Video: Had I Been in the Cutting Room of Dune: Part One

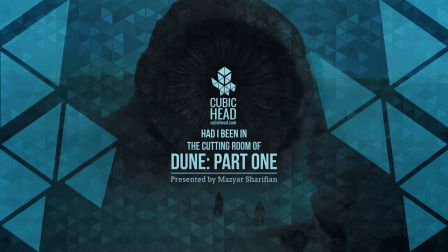[0:04]
Had I been in the cutting room of Dune Part 1, here would have been my top 10 objective comments from the point of view of a working professional visual effects artist and an independent filmmaker, and my humble opinion how to fix them. Before I start, just be aware of spoilers ahead.
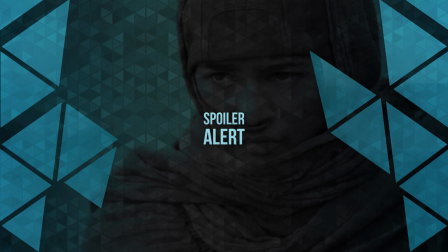[0:23]
If you haven't watched the film, just skip this video. You've been warned.
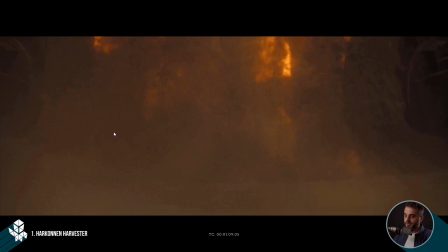[0:29]
I'm going to start with the opening shot, which is the Harkonnen Harvester. And in this shot, as you can see, it just pans from right to left.
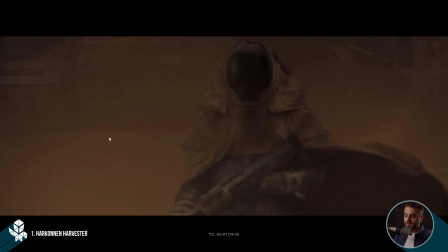[0:38]
It is a little bit abrupt, and the first time I was watching it in theater, it was a little bit distracting. Maybe one of the reasons they did this was maybe it's through the lens of one of the Fremens that
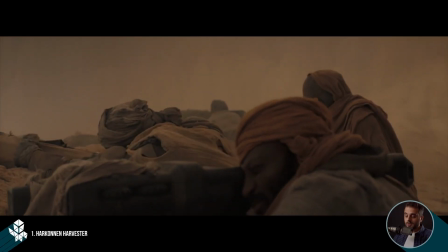[0:51]
later on you'll see that's just looking at this harvester through binoculars, but I mean you don't see any heads of display. What I feel like is that this has been added later in post,
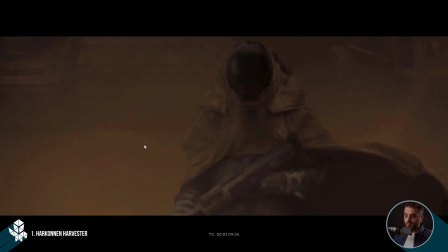[1:03]
and the curve that's been used was a little bit abrupt.
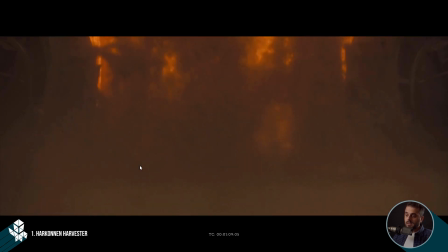[1:08]
So as you can see again, if I just play it back, you'll see that it just starts and ends like abruptly.
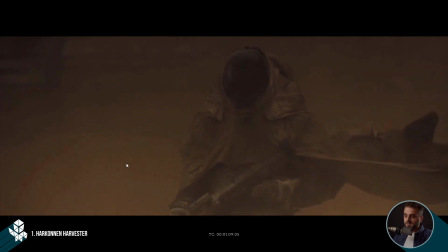[1:14]
So it was a little bit distracting for me, and because I feel like it's been added in post, I looked for a similar motion,
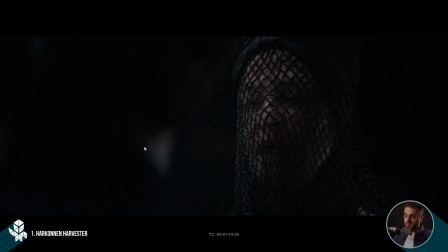[1:21]
and I found the famous Gom Jabbar scene that has kind of the same motion,
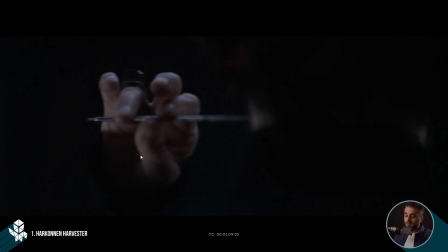[1:28]
a pan from screen right to screen left,
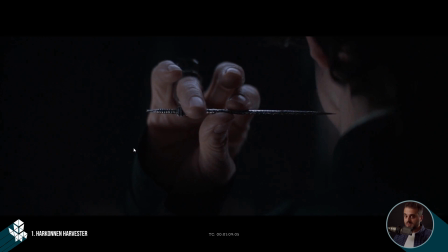[1:31]
and there's a little bit of motion in the space as well, but in general it's the same duration.
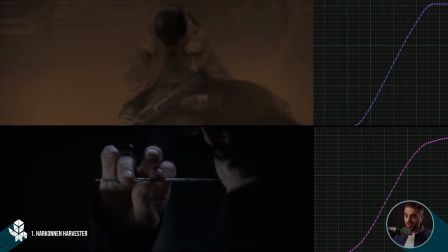[1:38]
So what I did is that I kind of extracted the same motion, the same curve, and applied it to that opening shot,
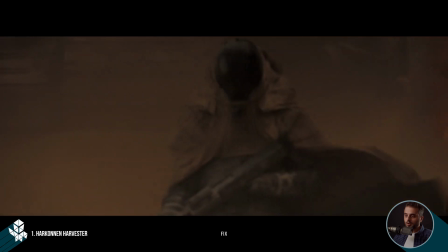[1:45]
and as you can see it feels a little bit more organic and it doesn't feel robotic,
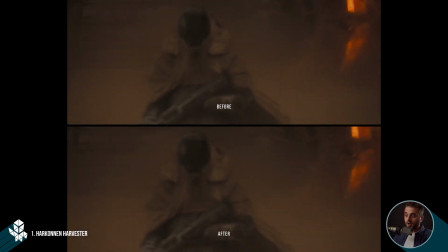[1:51]
something that's actually, it doesn't belong to Dune world like a robot or something digital.
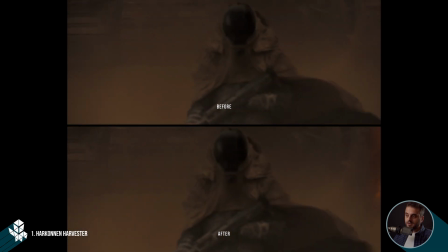[1:57]
So everything's like analog in Dune world, nothing is robotic, so that could have been done better.
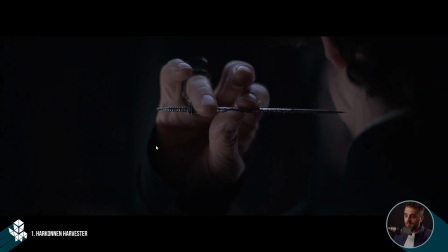[2:03]
Talking about Gom Jabbar scene that I just extracted this motion, now I'm going to jump into the
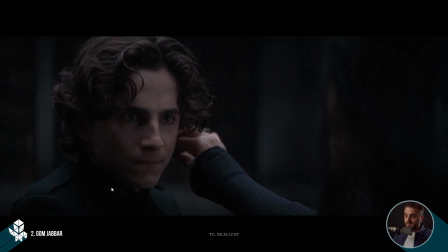[2:10]
sequence where we see Paul letting go of his ego in a way and letting something within him to be awakened. And when you look at the reaction shots, like kind of the reverse shot of Paul,
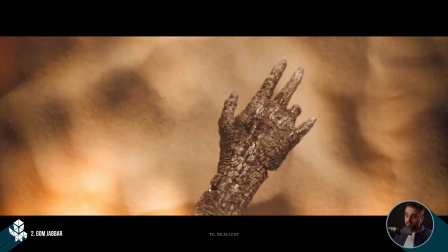[2:25]
especially after this burnt hand, there is a hiccup.
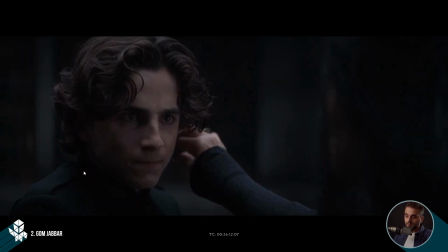[2:30]
So as you can see before the shot before, you could see it is a little bit wide,
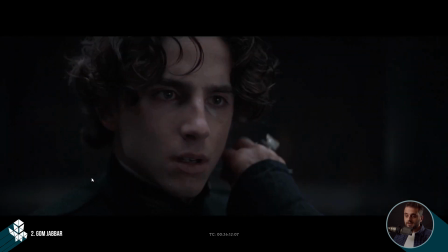[2:35]
but this shot, it feels like it doesn't belong to that progression.
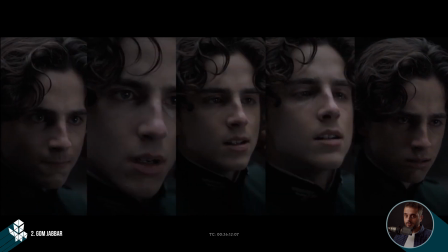[2:40]
And when you look at all the shots, like all the reverse shots of Paul, you see that it just goes backwards.
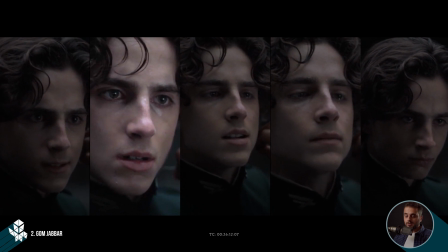[2:48]
So that shot, it's really tight, because if you can look at the other shots, you see a little bit of pushing happening.
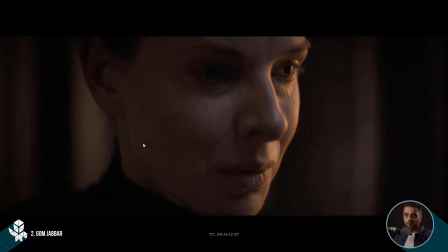[2:55]
So that's really tight. So I feel like that's one of the takes that was almost like towards the end of the action in a way.
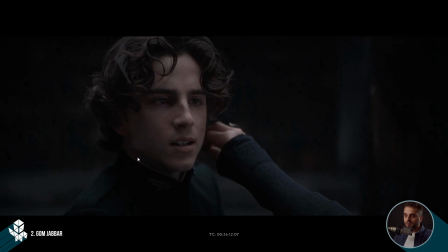[3:02]
So the next shot, you'll see that it just goes back, and you see a little bit of trembling, and again, it doesn't show the progression happening.
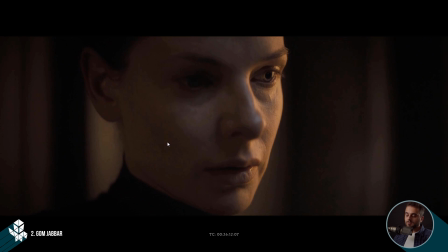[3:12]
So I feel like the progression could have been done better, and what I did is that I just duplicated one of the previous shots and just put it there.
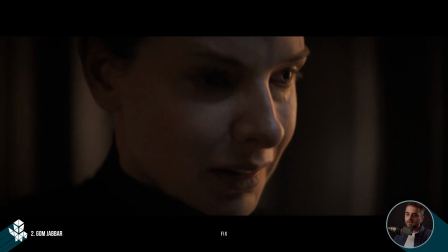[3:19]
So it's, first of all, it's not that tight, and at the same time it is still showing the progression,
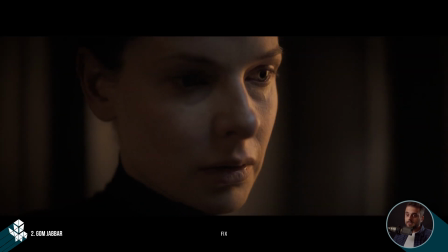[3:24]
and as you can see it feels a little bit more natural, that eventually, like that shot and the next shot, you see a little bit of trembling and he's gaining control and something within him is being awakened, and finally like the end of the test.
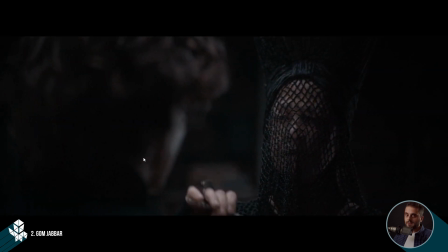[3:37]
I'm pretty sure they've had enough coverage for him to be used and substitute that shot in specific.
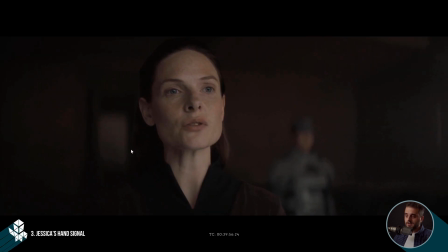[3:46]
The next shot that I want to talk about is the Jessica's hand signal,
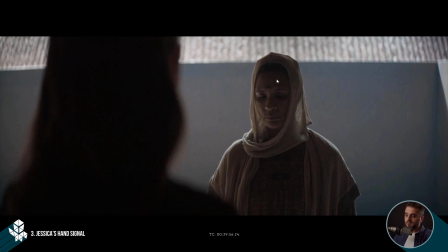[3:52]
and as you can see here, we see this woman in screen right and Jessica like the oval shoulder in screen left, and there's something called like 180-degree rule, and I think most of the people have heard of it. It's basically like the line of action that's happening in each shot usually shouldn't be broken.
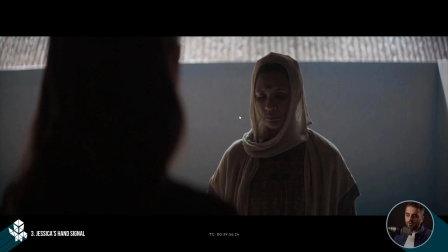[4:12]
So basically, usually in conversations, you draw a line between two people, and you shouldn't be crossing it. But intentionally, directors do that. But here, I feel like it wasn't intentional because it needs to serve the story.
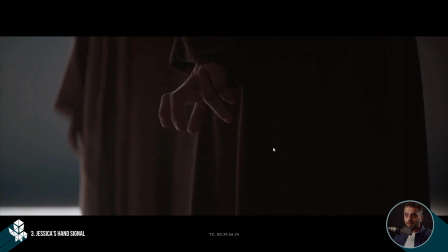[4:28]
But it's interesting because actually in the theater, when I was like watching it, the first couple of seconds when I was watching this, I got confused for a second, and then it cuts into this guard behind her,
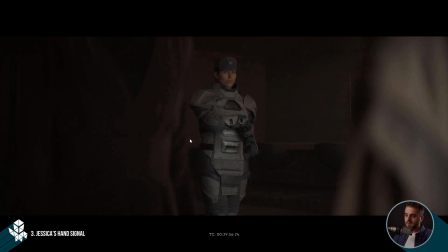[4:40]
and you realize, okay, she's sending the signal to the guard,
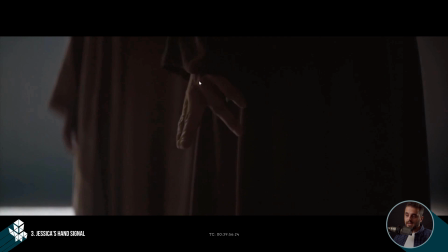[4:44]
but in a way behind her, so it's her hand is kind of hidden from this woman in front of her. So I think that's why there was a little bit of limitation of the angle, so they wanted to just capture this hand signal from behind. But I feel like what could have been done is that this whole
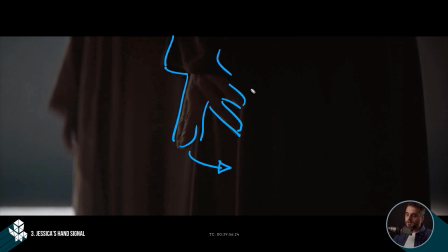[5:07]
hand and everything could have been a little bit further to her back, and this whole body could have been here. So if we have it in this area, then we can have this woman in front of her could be in this area.
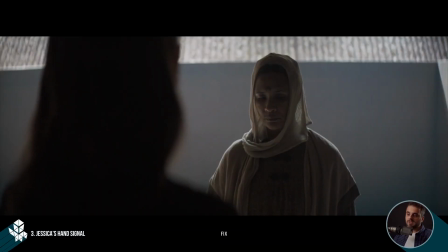[5:24]
In that case, we wouldn't be breaking the
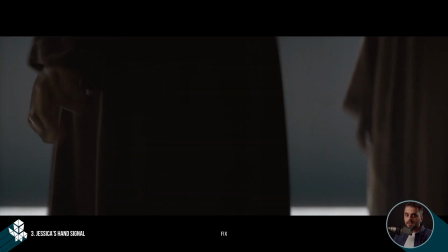[5:28]
180-degree rule, and still we're showing that she's doing it behind her to signal the guard behind her.
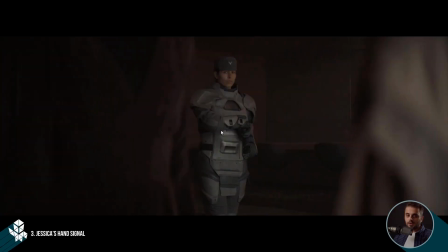[5:36]
I think it wasn't intentional. I think it was a limitation, and it wasn't serving the story, because again, it happens sometimes, like breaking the 180 rule.
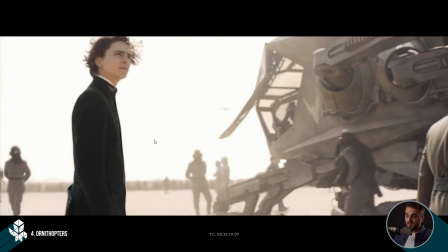[5:47]
The next topic of mine is actually one of my favorite topics of this movie from like a visual effects point of view, which is the Ornithopters. And the Ornithopters, as you can see, and I'm pretty sure if you've seen some of the behind the scenes,
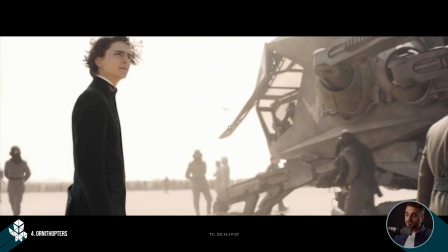[6:02]
are made practically, like especially the ones that are pretty close to the camera. And obviously, like this one is built, right?
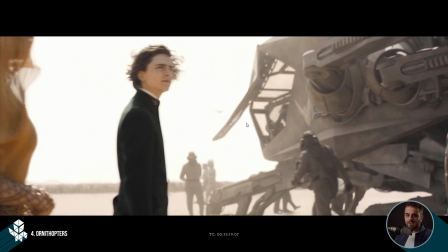[6:10]
And actually, they made it like a Lego, so you can just remove pieces and just replace them with the camera, and they can just have any angle they want from the cameras. So what happens here? First off, I mean, again, the ones that are super close are practical, but the ones that are further away are like,
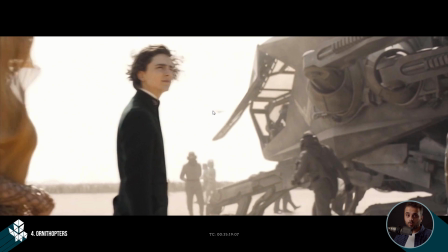[6:26]
obviously, you can't fly them, and especially the wings, those are added in post.
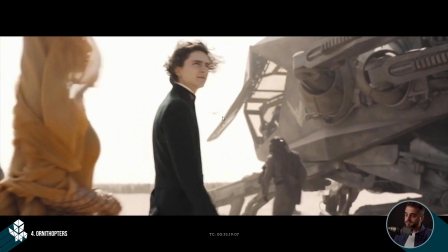[6:31]
But if I go forward, just look at it here.
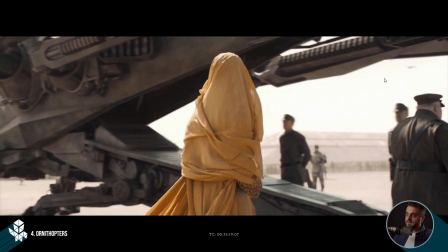[6:36]
Like, if I go forward, you see that there's like a halo like around this edge,
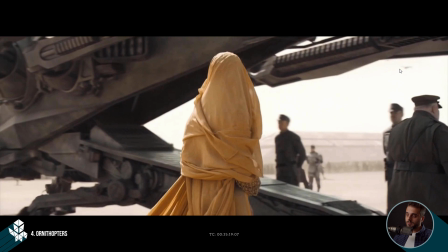[6:42]
and in a way, this second Ornithopter is like flying next to this one in formation.
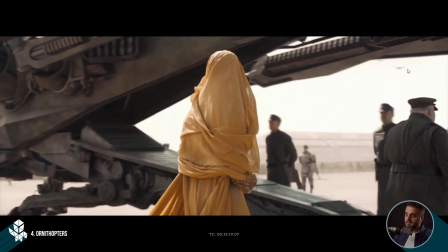[6:46]
It just grows, right? I mean, you see this is really thin, and then it grows.
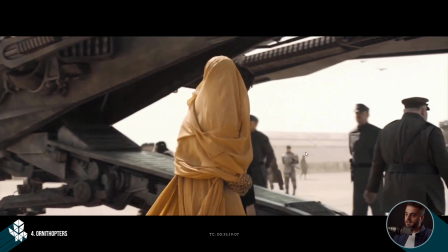[6:52]
Like I go forward, like it grows like that. So I think that's a kind of a matte issue.
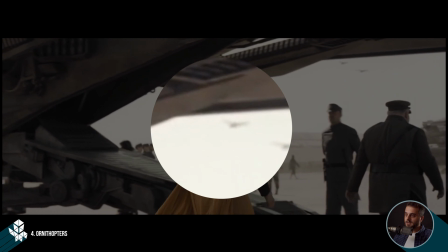[6:57]
So it's been added later. It's been tracked. It's been added later in post, but the matte wasn't perfect.
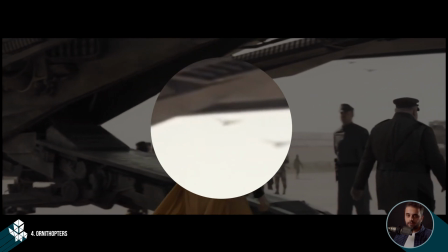[7:03]
That was like a tiny thing that I found.
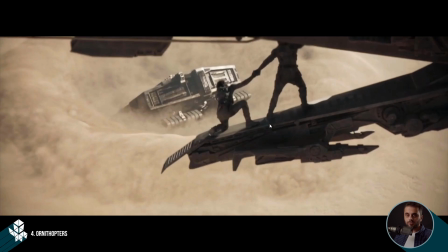[7:05]
But the practical one of the beauty of using them is that they managed to use cranes and like suspending the whole structure, like the whole the Ornithopters. And what that gave them was, like, for instance, this shot that they're like just
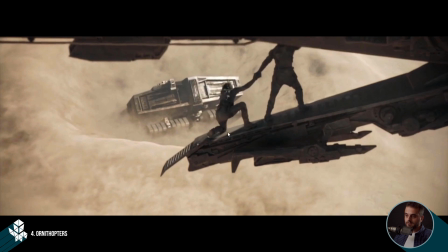[7:21]
flying over this crawler being devoured by this humongous sandworm. You see this shadow, this shadow, or even some parts here, right?
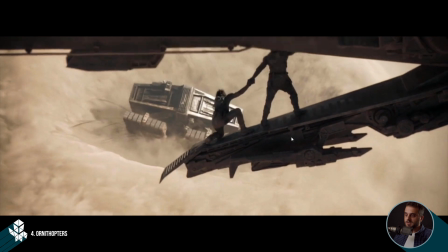[7:33]
You see this is going to change because they're actually like rotating.
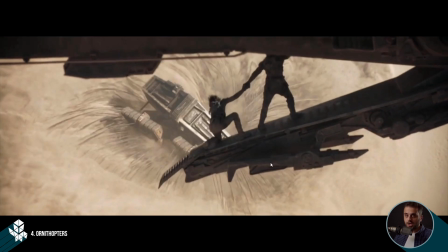[7:38]
So it makes sense, like the lighting is changing. You can see the shift of shadows.
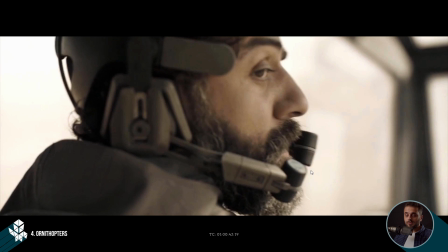[7:43]
However, they didn't do that in this sequence in one specific shot.
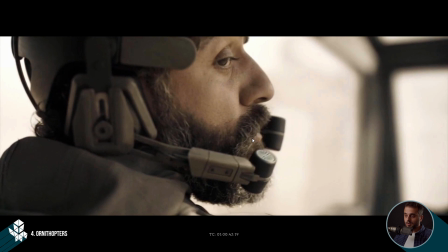[7:48]
So you see like Leto, like he wants to dive, right?
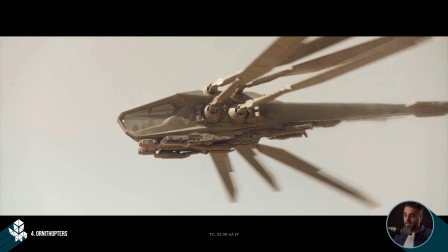[7:53]
He does this, and it retracts the wings. And this shot, the whole thing, it could be in CG because there's no interactions.
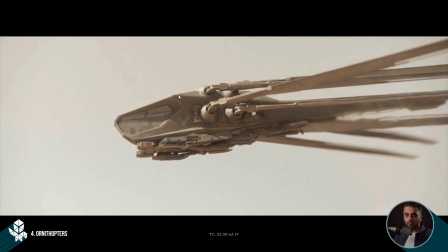[8:02]
Usually you use practical ones when you're having like people interacting with them, or they're either actors are interacting with them, or they're super close to the camera.
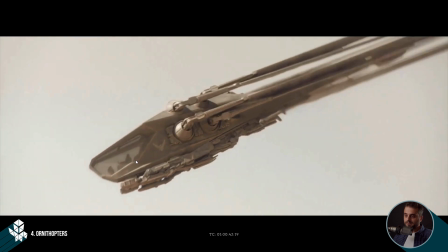[8:10]
But I feel like this could be CG. But you see, as the dive is happening, this shift in shadow is happening as well, right?